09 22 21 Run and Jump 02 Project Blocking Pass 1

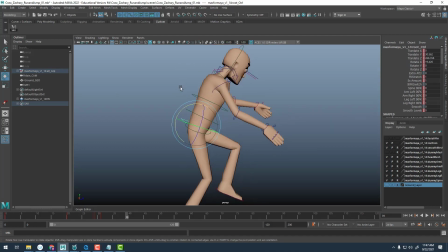(61:43)
I think the spine will start to arc just a little bit more than I have. So again, we built in that anticipation where it went back.
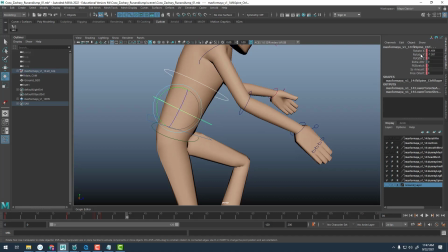(61:49)
Let's actually have it continue forward now as we arc through the air. And so again, that's going to come from the rotate Y. Let's bring that forward.
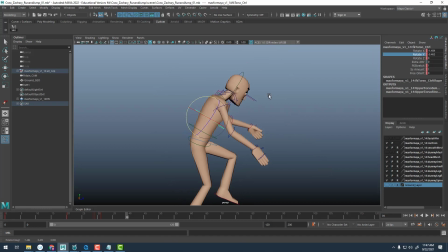(61:55)
I'm going to take the top spine controller and bring it forward. Let's pull the neck down.
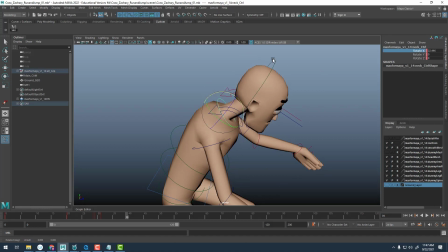(62:02)
So I'm going to rotate it forward in X some more. I'm going to rotate the head forward in X some more.
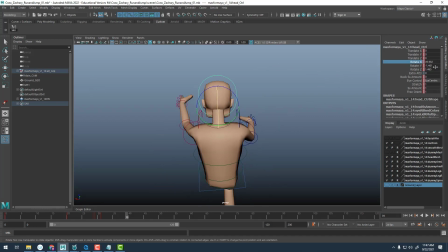(62:08)
I'm not sure how I did this, but my head, I somehow accidentally added rotation in Y and Z. I'm going to zero those out. And so we're looking at the ground and anticipating the landing. And again, it looks like my arms are swinging up and away from my body.
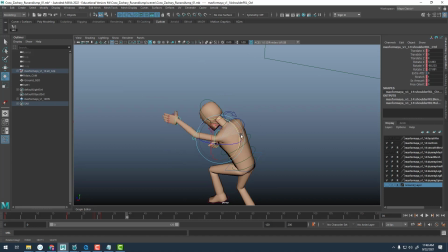(62:26)
And so I'm going to continue this upward swinging motion and away from the body.
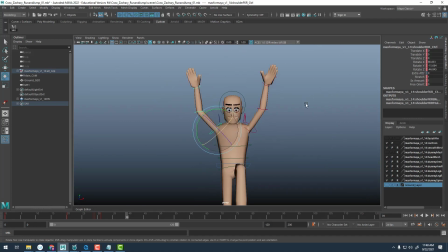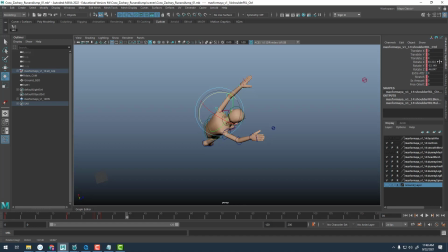(62:57)
And again, as you'll notice, the rotate X, Y, and Z, none of these are really going beyond 100 degrees, either positive or negative. So again, we're just being careful there. I'm going to bring the elbows out a little bit here in Y, away from the body.
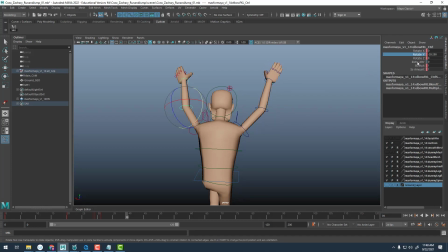And this one I might bring in just a little bit more. And again, if we're thinking about the motion, the arms are flinging up.
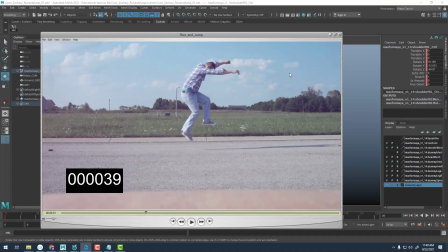(63:34)
I would like to build in overlap or anticipate overlap in the wrist.
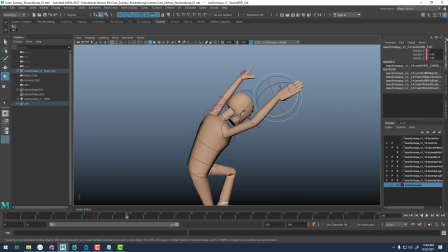(63:38)
And so these I want to have come forward in Z for this, like this, to trail behind that movement going up.
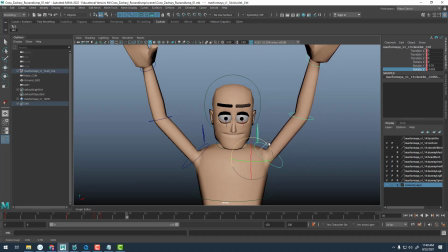(63:51)
Clavicles, let's raise these up. And this is going to come from the rotate Z to have them rotate up.
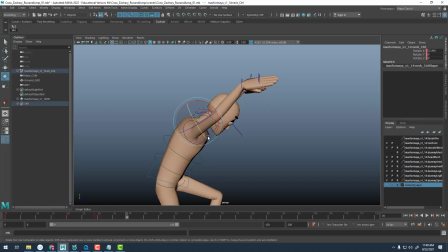(64:04)
And then we'll also rotate them back a little bit here in Y.
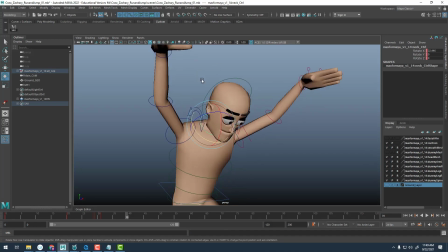(64:09)
Or actually, let's make sure I have the right controller selected.
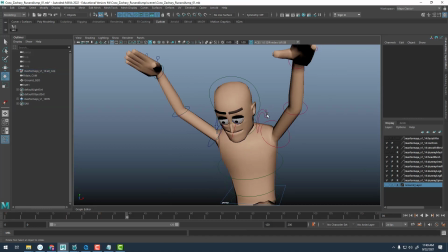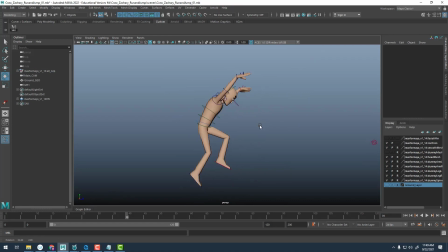(64:20)
Okay. So we've got all that in place. Let's check our poses.
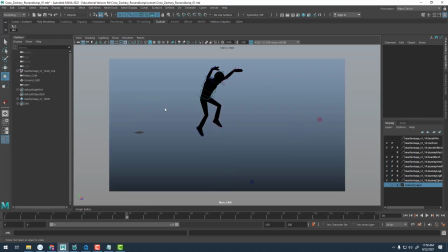(64:26)
So I'm going to spacebar over. That's another silhouette I don't have to correct. Awesome. We can see all the appendages. Nice dynamic pose. Let's go ahead and on frame 39, let's select all those and hit S to set a key.
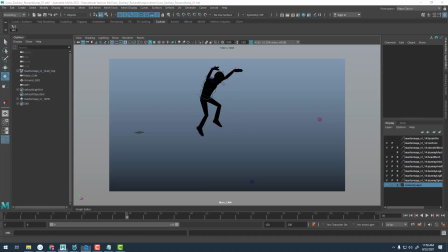(64:42)
And we are out of time. Friday, we will pick back up. I have the contacts to build in. So we got the landing, and then a couple contacts, and then the resting pose. And then we will move into blocking past stage.